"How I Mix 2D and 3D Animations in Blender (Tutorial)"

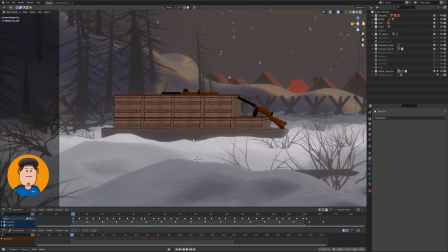With the sledge I wanted to try mixing crease pencil and 3D, so the sledge and the boxes are 3D with very simple modeling. But the guns and the outlines are crease pencil. I used again the line-out modifier to create the outlines.
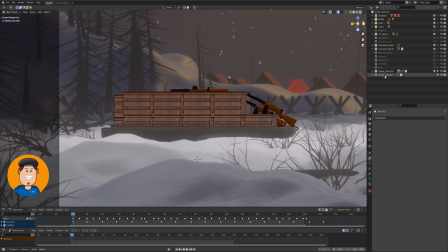I animated the sledge using a collection instance. At first I didn't know what it would contain,
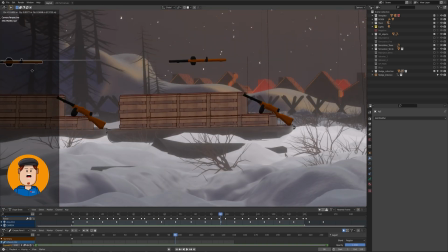so this way I could just animate the sledge and add stuff to it later, and I knew it would animate properly.
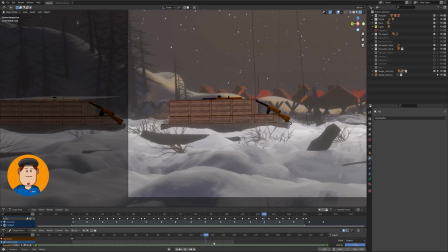This is a very flexible way to work, if you know what the animation is going to be.
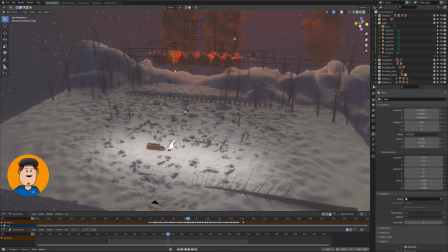At this point I want to say that I didn't use compositing, nor any other external programs while making this. I rendered this project straight from the viewport. I added lights that would make this workflow easier.
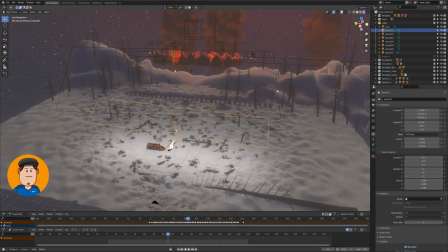So I have a basic area light down here to highlight the main guy. Other one is back here to give a small highlight to the back of the guy. Then I have an area light down here to give lights to the town and to the smoke.
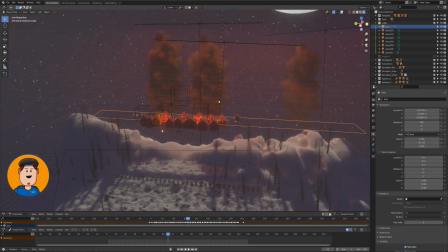Also some area lights above the smoke.
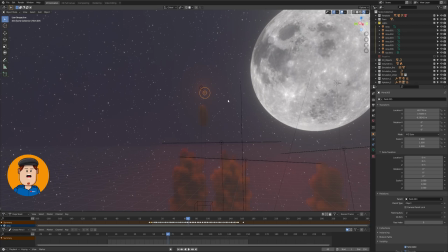I also have a sunlight way up that brightens the whole scene every time the explosion hits now i want the floor to have markings of a bombing
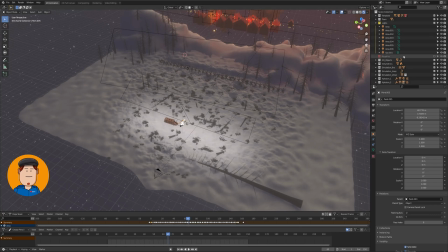so if you didn't know you can add lights with a negative value this will suck the light out of the radius of the light making placing these super fast and easy and you don't have to do texture painting or other crazy
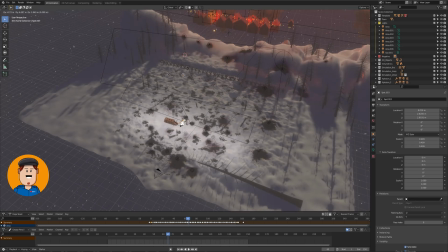shader or uv stuff you can just place the lights wherever you want and it looks great.
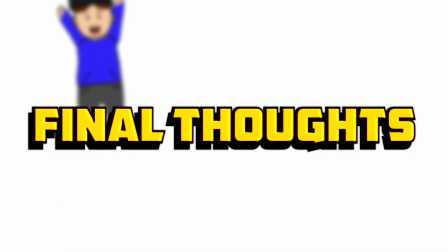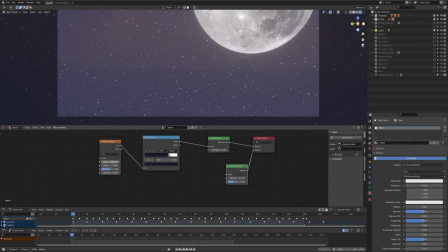I guess the top question in your mind is, was it worth it?
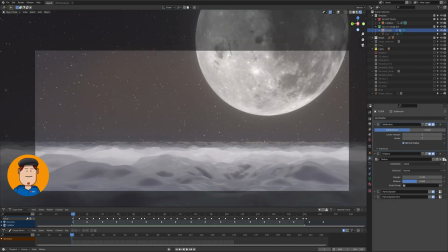And I would say yes. This did take more time than modeling the guy in 3D and using the existing character animation.
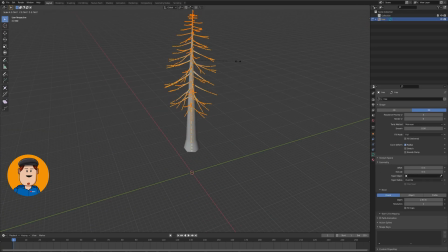But I also wanted to make this more cartoony. For that purpose, using crease pencil is a very good choice in my opinion.
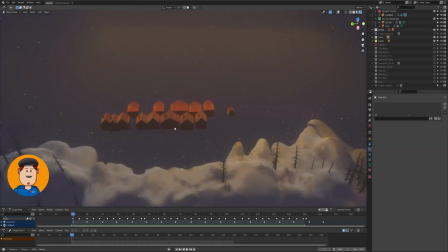Mixing 2D animation with 3D is very fun,
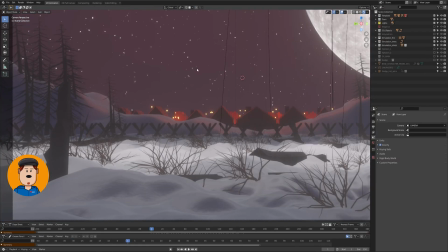and I believe that this kind of workflow can produce very nice looking animations in the right hands.
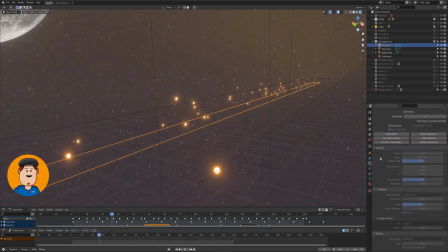Hope you enjoyed this breakdown and learned something new.
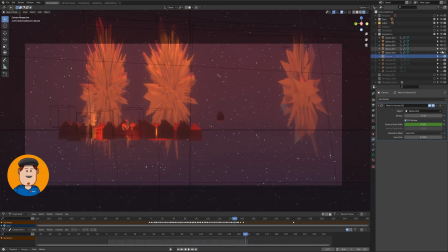If you're new to this channel, I have a lot of tutorials about crease pencil that could be useful to you.
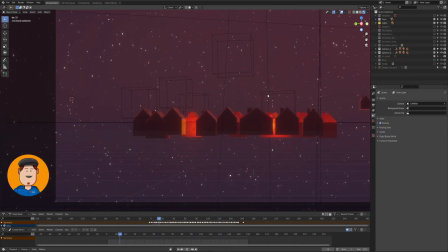I have also made texture process and feels back for crease pencil that will boost the potential even more.
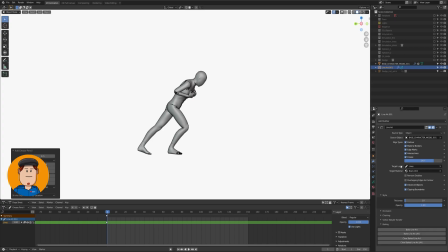Like this video and leave a comment if you thought this was useful, so I know if I should make more from the future projects.
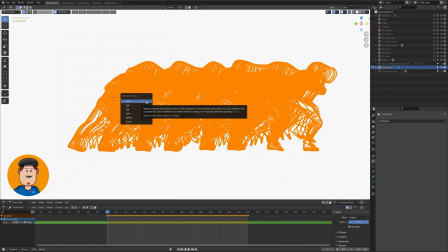Thanks for watching. I'm Dante and see you next time.